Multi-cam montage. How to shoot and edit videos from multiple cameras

Hey there, Daria here. You're watching the Movavi vlog. Did you already see our episode about Ellen DeGeneres?
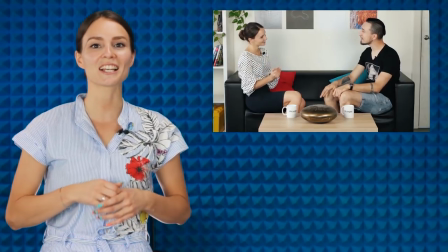0:06 We talked about how to shoot a video interview, just like the Ellen DeGeneres Show and her many imitators do.
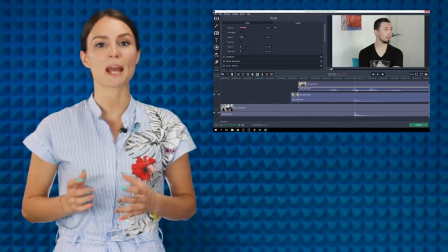0:12 At the end of the last episode, we promised to make a separate video about the way we edited the interview.
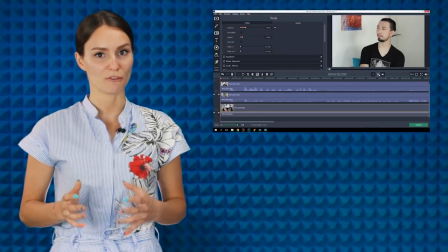0:17 In other words, how to synchronize video and audio feeds from multiple cameras. We're keeping our promise. This episode of the Movavi vlog will be useful for anyone who wants to learn how to best shoot an interview or any other event using multiple cameras simultaneously and combine them into one video clip. Let's get started!
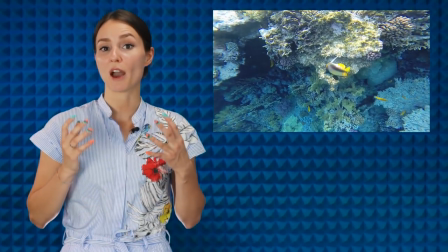0:40 Most commonly, amateur videos are one-shot videos. Simply put, this means you have one camera, you press rec, and you shoot without pauses or cut-ins.
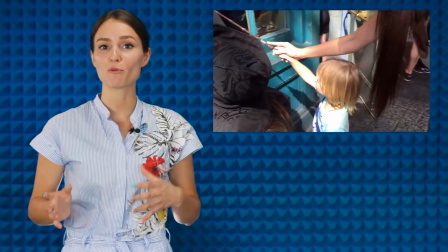0:48 You can either shoot with a camera that moves as you walk back and forth with the camera or from a tripod. This method of shooting is considered the easiest, because it's the simplest way to make a video.
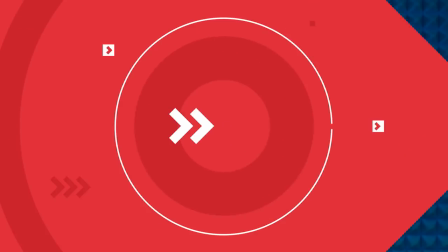0:58 You just shoot what you see with one camera, and there is minimal editing. But don't associate the one-shot method just with amateur videos.
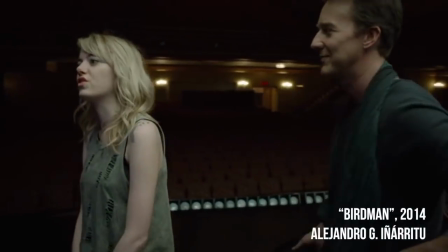1:06 This trick is often used by professionals too. For them, it is no longer just a simple way to make a video.
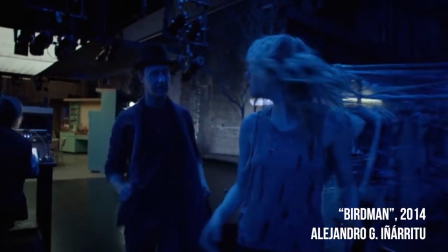1:12 For example, the film Birdman, directed by Alejandro González Iñárritu, was shot with one camera, as if there were no editing cuts at all.
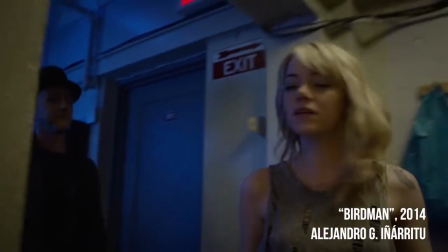1:21 The film runs for about 2 hours.
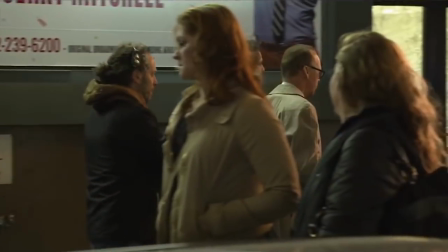1:24 Emmanuel Lubezki, the cinematographer, won an Oscar for his work in 2015, the third of his career.
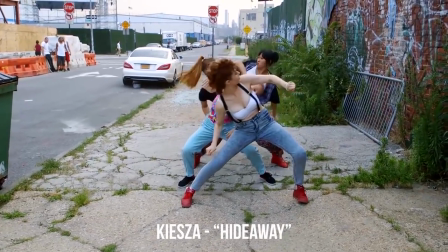1:31 Music video directors also like the one-shot technique. Remember the video of Kaiser's song Hideaway, or the British punk rocker Slaves.
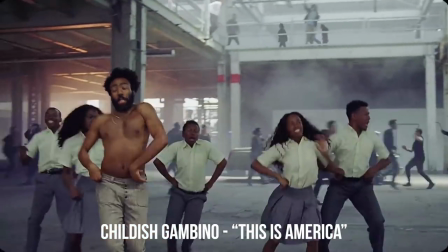1:40 There is also the shocking clip This Is America by rapper Childish Gambino. This technique might seem corny to some, but it's hardly a thing of the past.
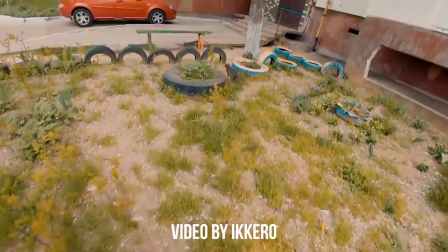1:49 Video blogging has brought this approach back to life.
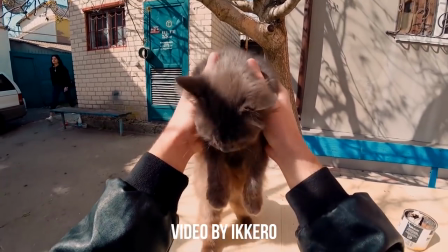1:52 One person with one camera, shooting from a first-person perspective, creates a powerful presence that subscribers seem to like. One-shot filming has obvious disadvantages. You cannot instantly change shots, for example, from a long shot to a close-up and back. If the camera is mobile, you need to be always moving around and thinking about focal point and stabilization. In this case, the video could get clunky or even boring.
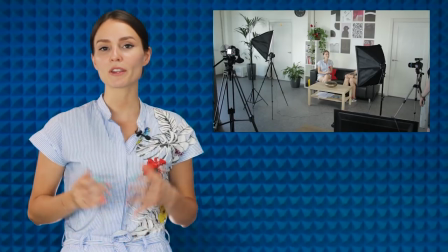2:18 When it is more important to show all the details of what's happening, rather than to create a first-person effect, multi-camera filming is better.
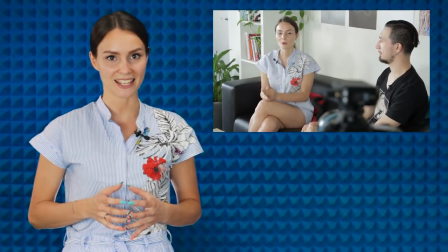2:25 In this case, you choose the shooting positions and shot sizes in advance, and then during the editing, you create a complete picture of what's going on.
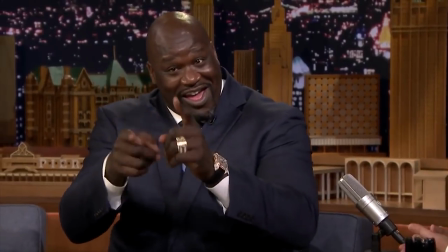2:34 If we're talking about a stage shooting, then usually it's talk shows, interviews, and music videos that are recorded with multiple cameras.
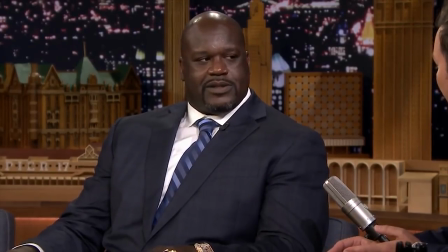2:42 In these instances, all or most of the cameras are usually fixed on tripods and take still pictures of the same size from preset points.
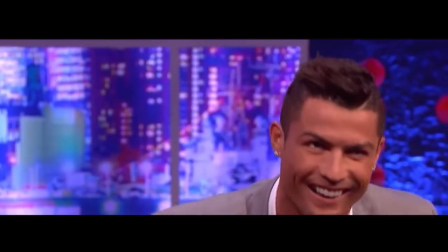2:50 For example, close-up cameras for the main characters in a broadcast, plus one or two cameras for a long shot.
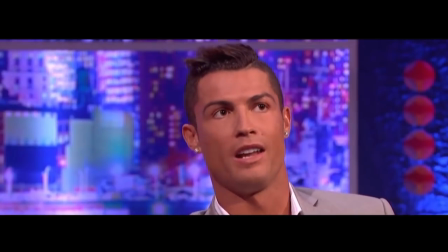2:57 Sometimes a mobile camera is added for another long shot, but this is not common for television.
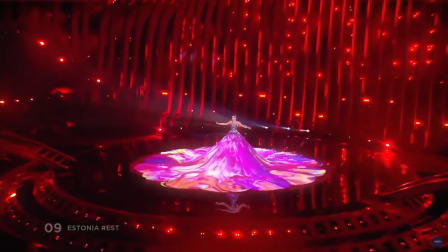3:02 When shooting a video story, that is, non-stop events such as travel, festivals,
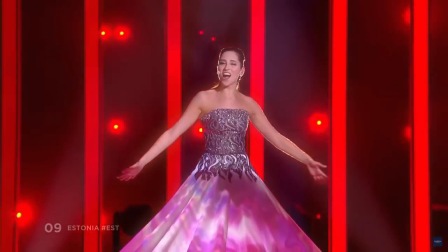3:07 concerts, or performances, there is usually a group of two or three operators with moving cameras.
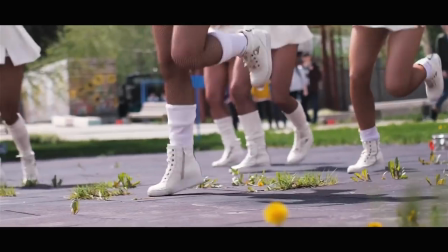3:12 They agree in advance who is shooting what. For example, camera person 1 is responsible for close-ups of the artist on the stage and the characters in the event.
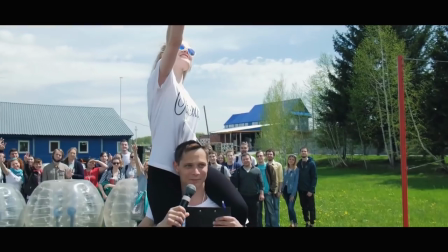3:22 Operator 2 can handle the long shots. Operator 3 is also in charge of a wide shot, but from a different perspective.
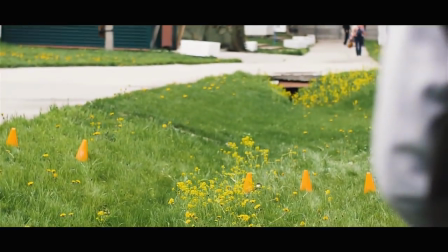3:29 This enables the editor to come up with a comprehensive video report from the footage.
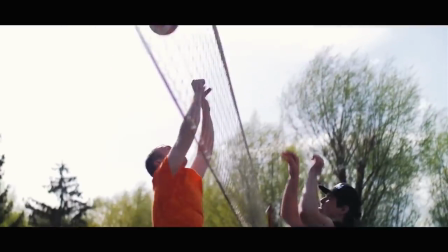3:34 Viewers will see everything in detail and be easily able to understand what and how things happened that day.
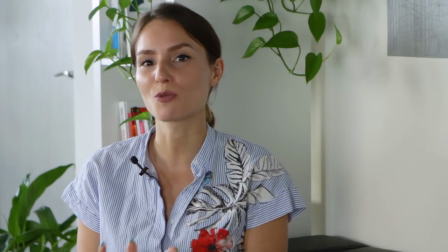3:41 Shooting. In this instance, we're shooting an interview in the Ellen DeGeneres style.
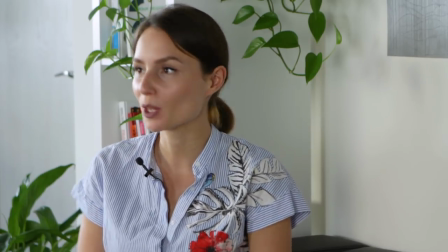3:46 It is stage shooting. We have the set ready in advance.
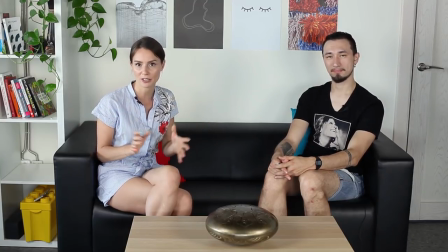3:50 We have positioned our characters and placed our cameras, having picked a shooting perspective and frame size for each.
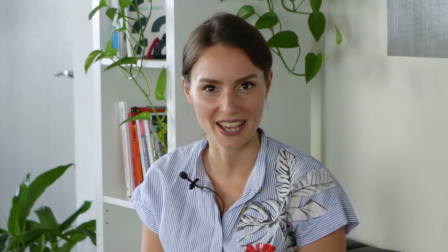3:56 We have three cameras on deck. Each one is mounted on a tripod.
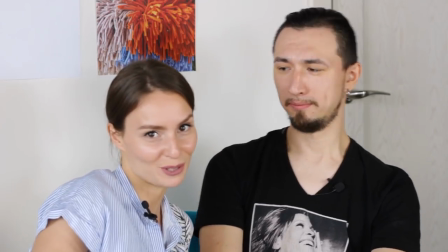4:00 One close-up for the guest, one close-up for the host, and one long shot.